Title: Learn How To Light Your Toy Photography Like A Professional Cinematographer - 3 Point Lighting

Hey y'all, Professor Sari here with the first episode of Sari Tutorials, a show that will hopefully give you some tips and tricks to elevate and legitimize your toy photos. Today we're going to go over one of the basic fundamentals of cinematography lighting, three-point lighting.
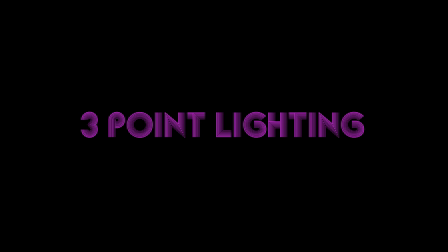As I'm sure you can guess, three-point lighting involves three lights, a key light, a side light or fill light, and a backlight. This is the lighting scheme and one-to-one scale. Thanks Intelligentsy Elf, but let's look at how to achieve this kind of three-point lighting in 112 scale, shall we?
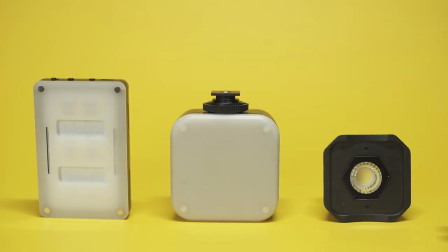(0:59)
For this setup I'm going to use these three lights. Links to all these lights in the description below.
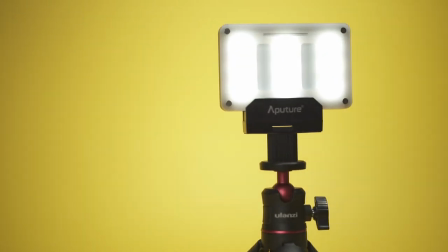(1:05)
The Aputure Amarin LED mini light,
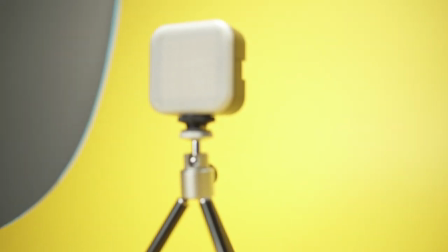(1:08)
the Ulanzi Ubright LED video light, and the discontinued Lume Cube Air.
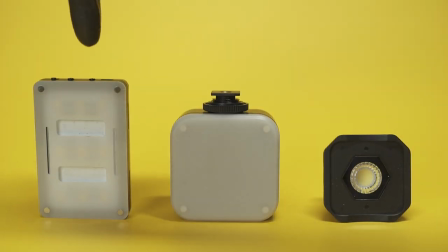(1:15)
Man I missed the Lume Cube Air. I'm going to use the Aputure light as the key light.
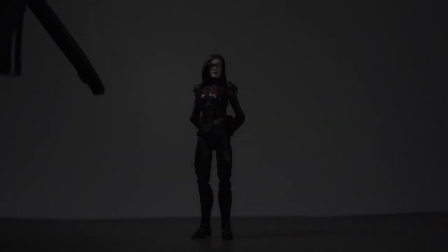(1:19)
The key light is the main frontal light that illuminates your subject.
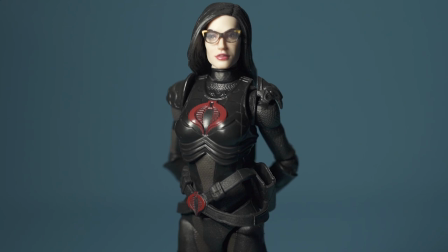(1:23)
This light is usually a soft light, meaning that diffusion is normally used to soften the shadows of the subject.
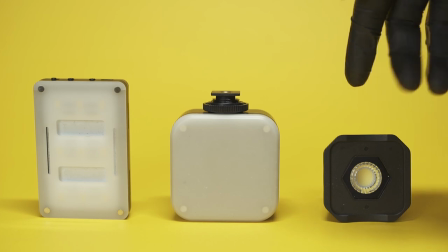(1:29)
Now I'm going to use the Lume Cube Air as my side light or fill light.
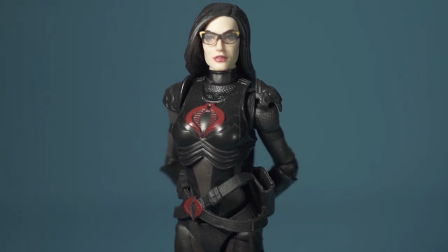(1:34)
It's called the fill light because the light is literally used to fill any unwanted shadows that are cast by the key light.
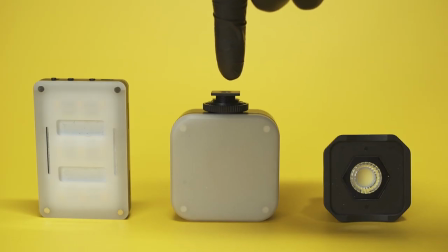(1:41)
This light is usually softer or less harsh. Now for the Ulanzi. The final light in our three-point setup is a backlight,
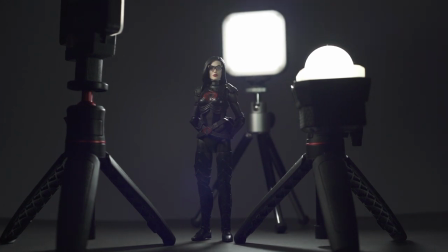(1:48)
sometimes referred to as the hair light or edge light or my favorite the kicker the kicker can be placed directly behind
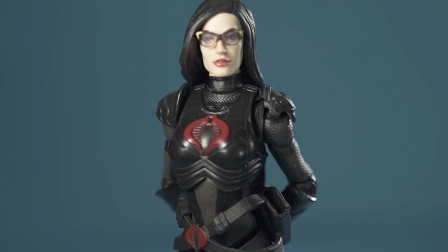(1:54)
or to the side of the subject as long as it creates this edge around it this edge helps establish a distance
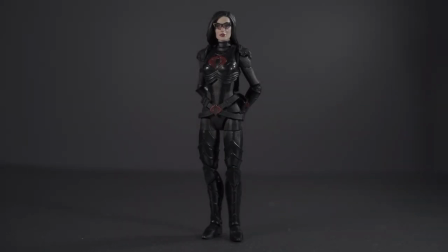(2:01)
between the subject and the background using a backlight makes it much easier to follow or identify your subject in the shot a key light
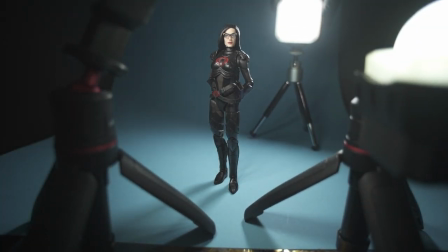(2:08)
a fill light and a backlight a key light a fill light and a backlight.
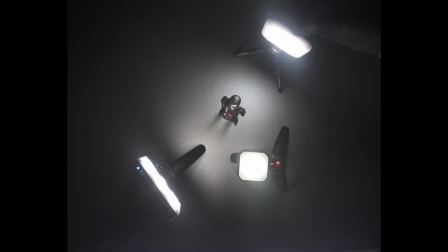Now, while most of the lights I've used are reasonably priced on sites like Amazon, in the event that you don't have these kinds of lights, you can actually use lights around your house.
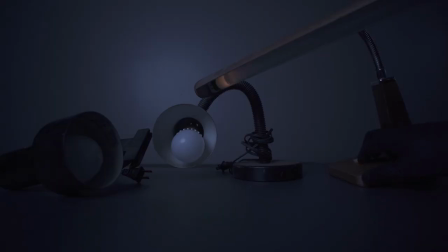(2:30)
Here's just one example of me using three desk lamps that I purchased at a thrift store.
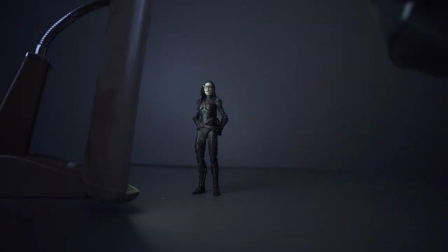(2:36)
A key light, a fill light, and a backlight.
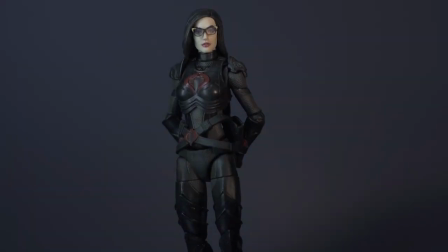(2:42)
A key light, a fill light, and a backlight.
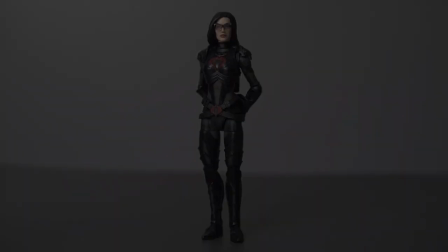(2:48)
it's that easy now this lighting technique is really just the foundation
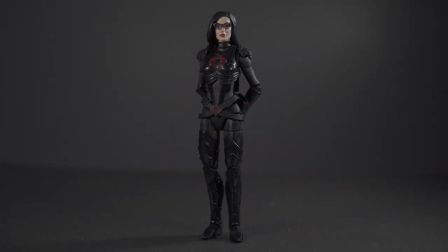(2:52)
the jumping off point for photography and motion picture lighting it can often be described
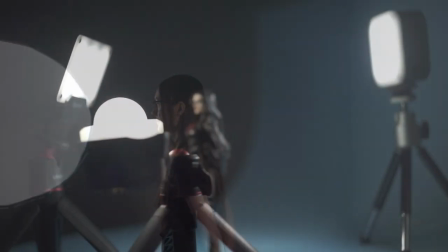(2:57)
as flat lighting and we don't like flat lighting but once you've gotten comfortable and mastered this
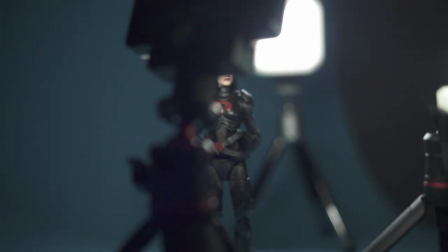(3:02)
technique you start taking bigger risks risks like one-to-one
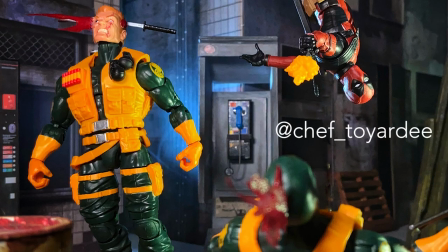(3:06)
ratio lighting which we'll discuss if you guys are interested in more videos hope you found this video informative and helpful if you did please Please like and comment on the video,
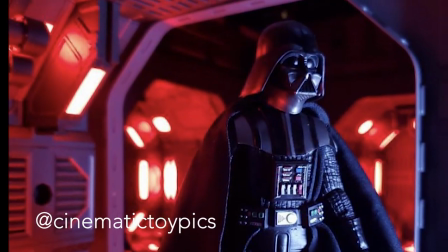(3:15)
subscribe to the channel, and follow us on Instagram at TR4K Alliance and TR4K Academy.
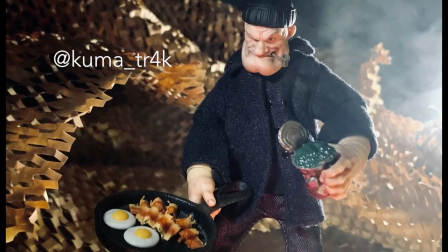(3:21)
And let me know if you'd like to see more of these videos by direct messaging me at SorryTR4K on Instagram. Till then! Hey everyone, Intelligentsiaelf here. If you enjoyed this video and want to shoot your own 3-point lighting setup, be sure to use the hashtag TR4K underscore 3LightPotluck to have your chance to be featured on our Instagram, TR4K Alliance. We cannot wait to see your shots. Happy shooting, Earthlings!